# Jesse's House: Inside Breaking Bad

When I read the script breakdowns for the first 3 episodes, I saw that it was very heavily in Jesse's new house.
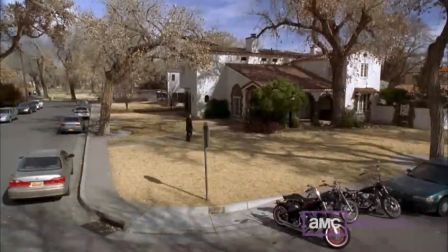Up until this point, we had been using a practical house. What they had scripted to happen in this house was just not gonna happen because it had been bought by new owners and they had fixed it up.
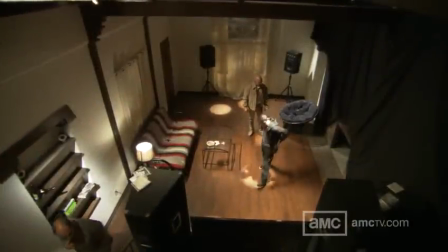So I made a very, very strong case for building that as a set. So we built a set that was a little bit larger than the real living room that we have been shooting in to give ourselves a lot of flexibility in shooting. And it also had flyaway walls, flyaway ceilings, and I came up with a lighting style that allowed us to shoot very quickly in there. Oh my God. You'll see when you see the shows that that room is wall-to-wall people, either laying down, partying,
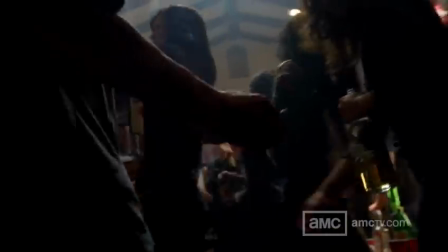smoking, dancing, drinking, and there's absolutely no visible means of light in that set.
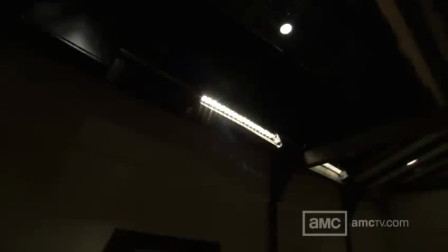And that was all part of the design. We accomplished this by lighting from above, from the windows.
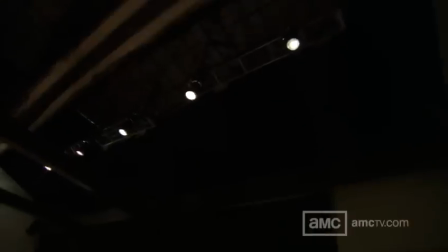We had what we call techno cranes in there, which are extending arm cranes so that we could put the crane outside of this room and extend the crane all the way to the other end of the room. This season we introduced some new language into the vocabulary of Breaking Bad.
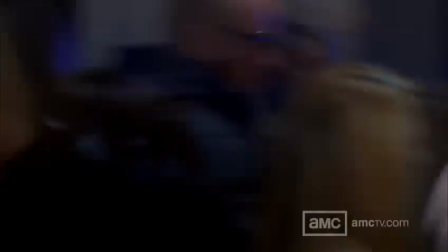In the party sequence at Jesse's, we used basically a still camera that uses a burst effect of 7 frames per second.
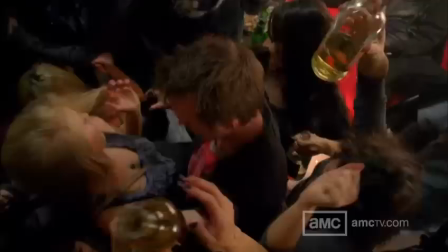And we held down the shutter and we took those frames, put them in sequence in the edit bay,
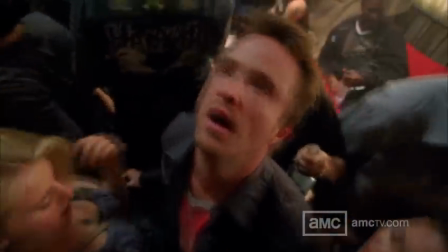and used them as an interesting way of conveying a party going on.
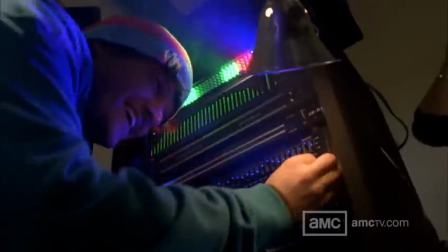And we thrust it into groups of partiers from below, from above.
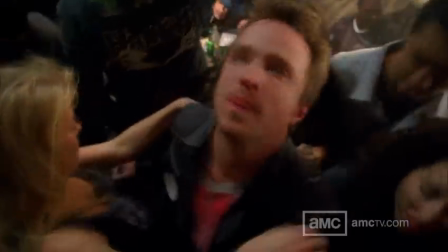We ended up with this visual device because we were looking for a way of conveying the feeling that you would have if you were in the middle of this party.
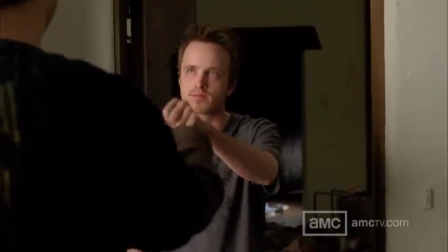We've had a very quick succession of shots that really take us through a chaotic sort of mindset that he's been in.
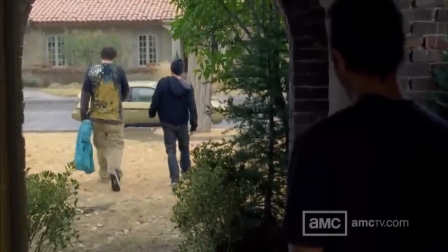We wanted the audience, after all of this motion and after all of this excitement, to settle in and go, oh my goodness, we're with him, and to experience where his head was at.
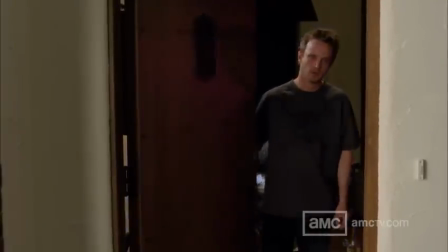We didn't want it to be quick, we didn't want it to be frantic.
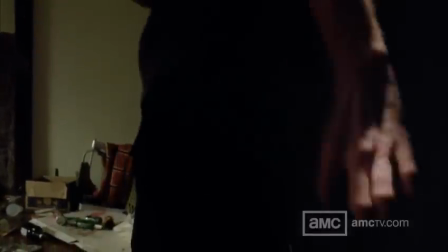Michelle McLaren, the director, came to me and she said, these are the shots that I want to tell the story with, to be at one with Jesse at the end of episode 402. And I said, you know, to me, it's one shot.
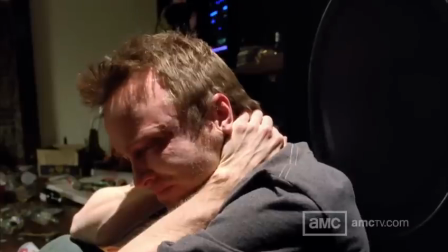So we took her 3 shots that she had, we put them into one, and we did a lyrical move from one into the other.
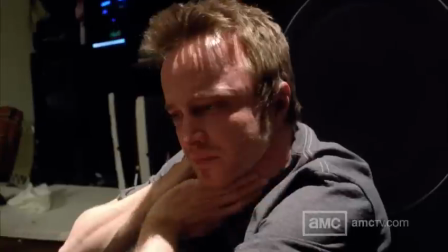It's the same 3 shots, but we just made them into one.
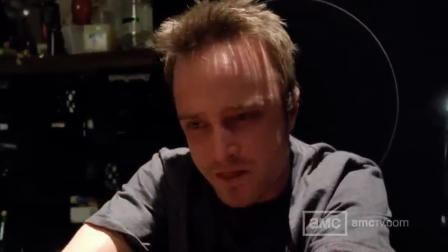And it's almost like an out-of-body experience that shows him settling down in front of one of these big speakers with all of this
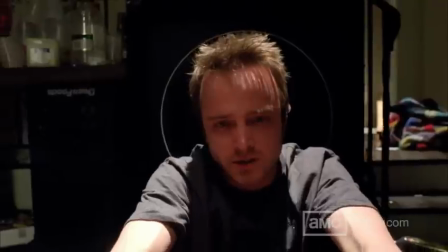party detritus around him and garbage and beer cans and crack pipes,
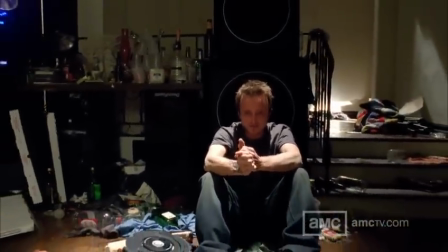just hitting the absolute bottom emotionally. It worked very effectively.
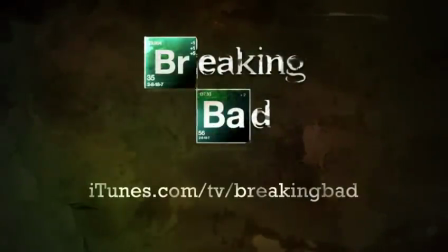Breaking Bad Season 4 is available on iTunes. iTunes.com/TV/Breaking Bad. For more exclusive video, go to amctv.com.